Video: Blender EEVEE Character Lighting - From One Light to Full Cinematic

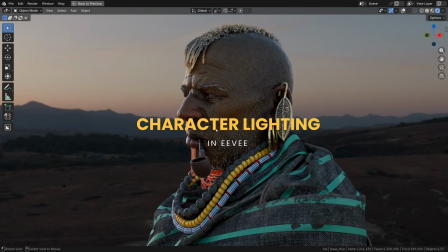(0:00)
Hey, what's up? Gleb Alexandrov here. Welcome to the character lighting guide for Blender EEVEE.
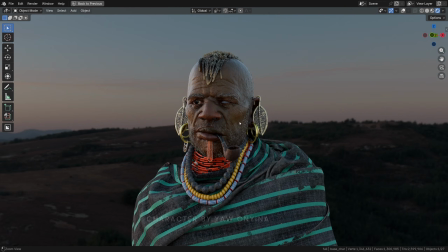(0:06)
First off, huge thanks to Yo Onaina for the amazing character model, and to Amar Hivadi and Ahmed Nagib from Photon Town for the awesome little animation.
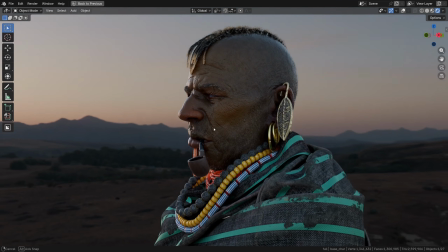(0:14)
This one was such a fun collab. The latest versions of Blender are absolutely incredible when it comes to rendering characters.
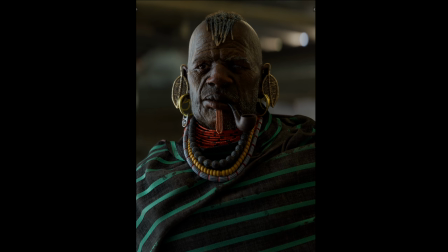(0:23)
Thanks to Vulkan and other advancements, it became possible to render hyper-realistic portraits in real time using EEVEE. And honestly, the results look production-ready and pretty stunning, making it a total joy to work with.
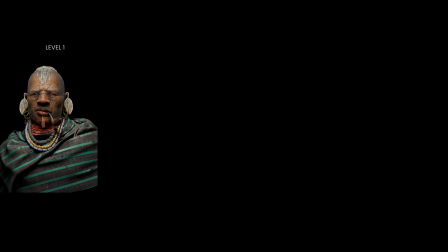(0:36)
So in this very exciting tutorial,
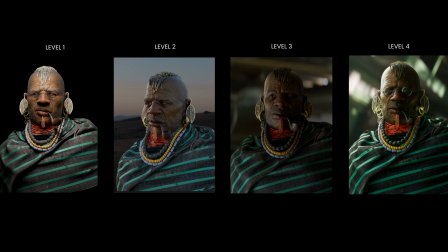(0:38)
I'll show you 4 cinematic character lighting setups representing 4 levels of complexity and how to set up and render each one in EEVEE.
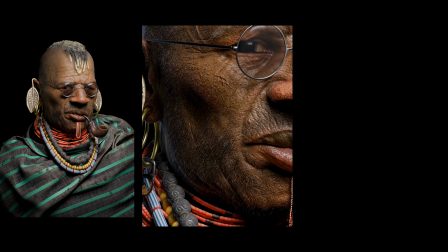(0:46)
No matter if you're already familiar with EEVEE or have just started dipping your toes in with this render engine, you're definitely going to pick up some useful techniques.
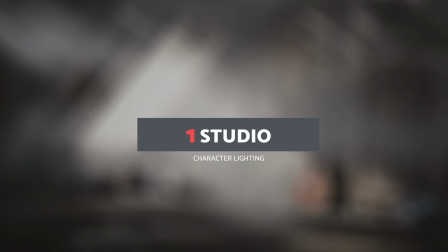(0:56)
Level 1. Studio lighting. This entry-level setup involves just one light source and no backdrop.
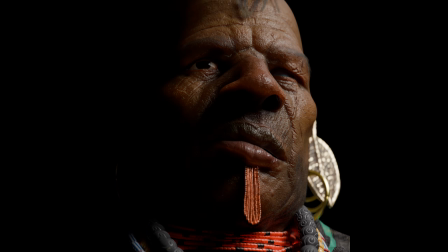(1:03)
It is the most minimal setup possible, which certainly doesn't mean it's ineffective.
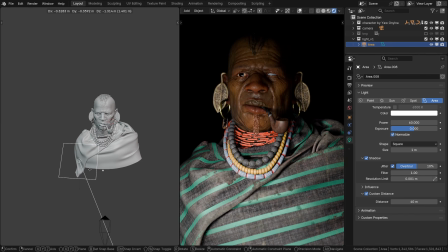(1:07)
In fact, it's super effective and is a fundamental skill worth knowing. A single light is often all you need to create a striking portrait.
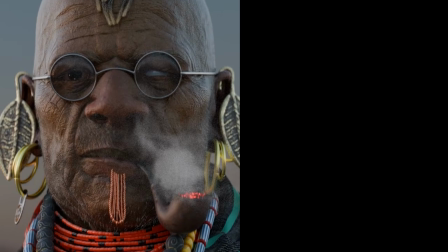(1:17)
And it ties with the essential properties of light. We're starting here in the rendered mode using EEVEE.
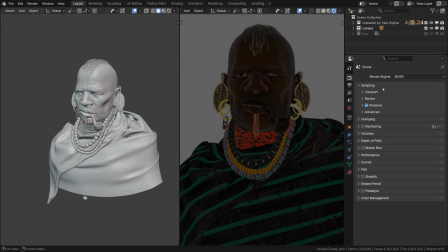(1:23)
We'll spend some time in the render settings later in this video, but first, when working in a studio,
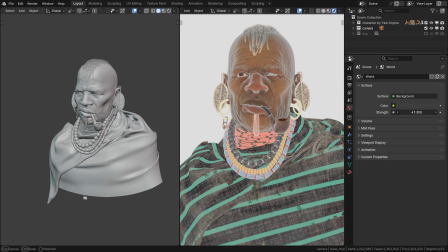(1:28)
you don't typically need the default ambient light, so you can switch it off completely.
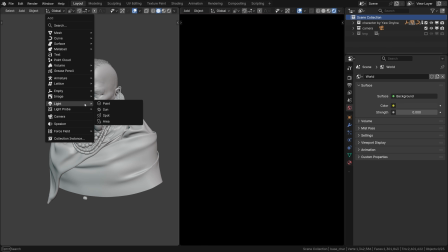(1:33)
The simplest thing we can do really is just press Shift A and create an area light.
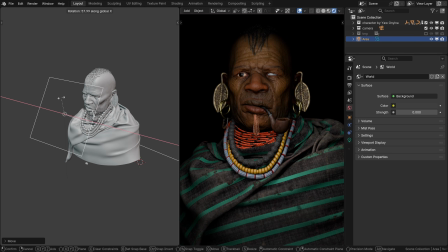(1:39)
Just one area light, a softbox basically. To make it behave in a physically accurate way, turn on the custom distance and set it to a high enough value.
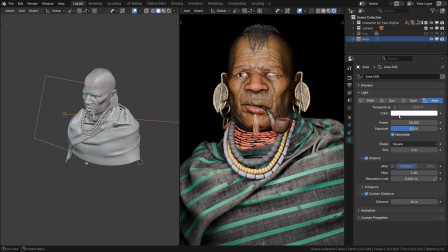(1:48)
We can also make it nice and bright by increasing its wattage or power.
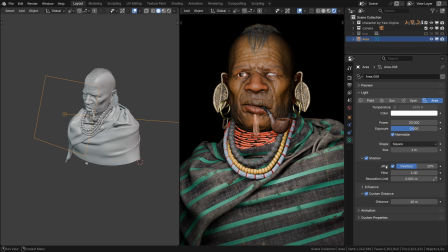(1:53)
To make the shadows more precise and realistic, turn on jitter in the light settings and also in the global render settings.
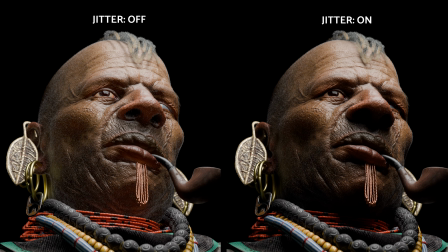(2:01)
Shadow jitter makes a big difference when you're working with soft area lights in EEVEE. Look how proper shadow appears under the nose and the chin and the eyelids in the right image where jitter is active.
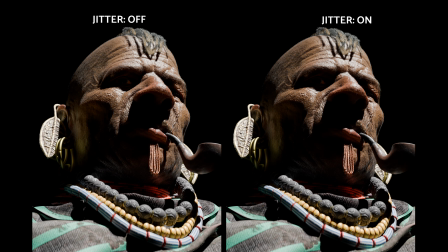(2:11)
For small and sharp light sources like the sun, jitter is less critical though. It's mostly the softer lights that benefit most from jittering.
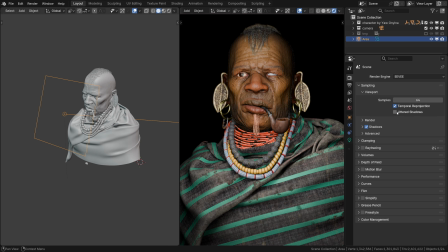(2:20)
I'll switch it off for now though, because it can sometimes flicker. Alright, now you need to decide where exactly to position this light and whether it should be larger or smaller, because that will affect its shadow.
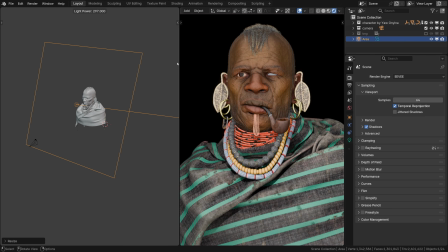(2:32)
It's really simple. Larger lights cast softer shadows. Here is a bit of a comparison to help you with that concept.
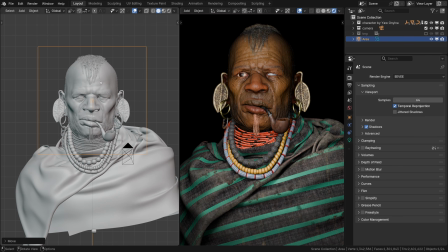(2:40)
Now, not all light angles are created equal, except for perhaps the dead front angle, which flattens the image quite a lot.
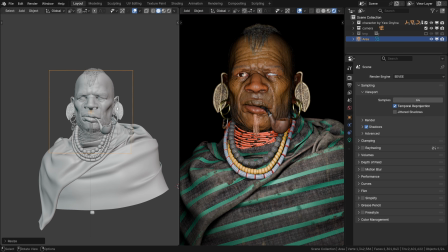(2:48)
And usually it's not good. So what's a good angle for the main light?
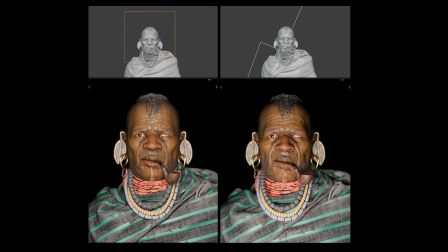(2:53)
Essentially anything other than frontal. Any direction other than frontal is better from the standpoint of creating or sculpting the form.
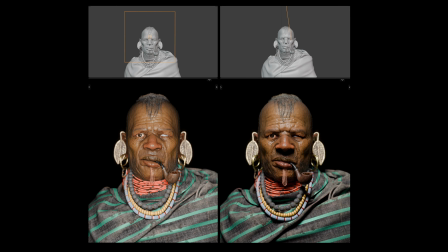(3:02)
Even if this angle is just slightly above the model, it's already a massive improvement.
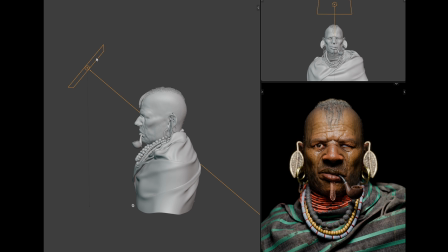(3:08)
So you can bring it slightly above like that, and it will immediately look pretty nice for a studio portrait.
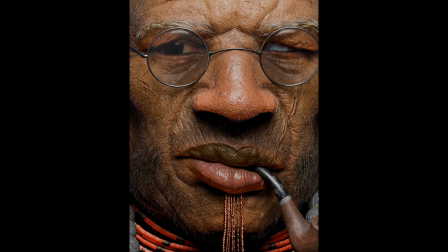(3:15)
Incidentally, this is the exact lighting scheme that was used in the original render by Yo. See, you don't need much.
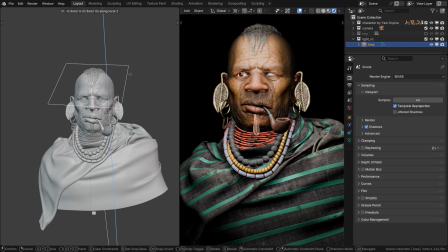(3:22)
Next, how close the light is to the subject also matters. If the light is very close like this, there's a dramatic light fall off.
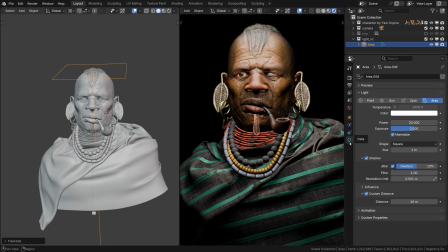(3:30)
From here to here. It's almost like manually reducing the influence in the EEVEE light settings. When the light is close, you get a very similar effect. When light is further away, this difference in levels disappears.
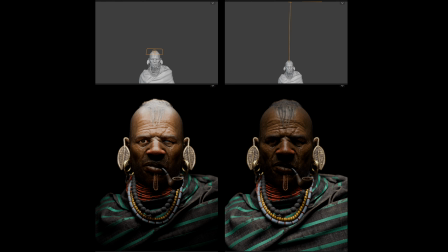(3:47)
I want you to really look at this image and see that gradient of light to dark, which is looking totally different based on how close or far away is the light. That is called light fall-off, and usually having some fall-off is better than having completely uniform brightness. Well, maybe not as dramatic as in this demo, but you get the principle.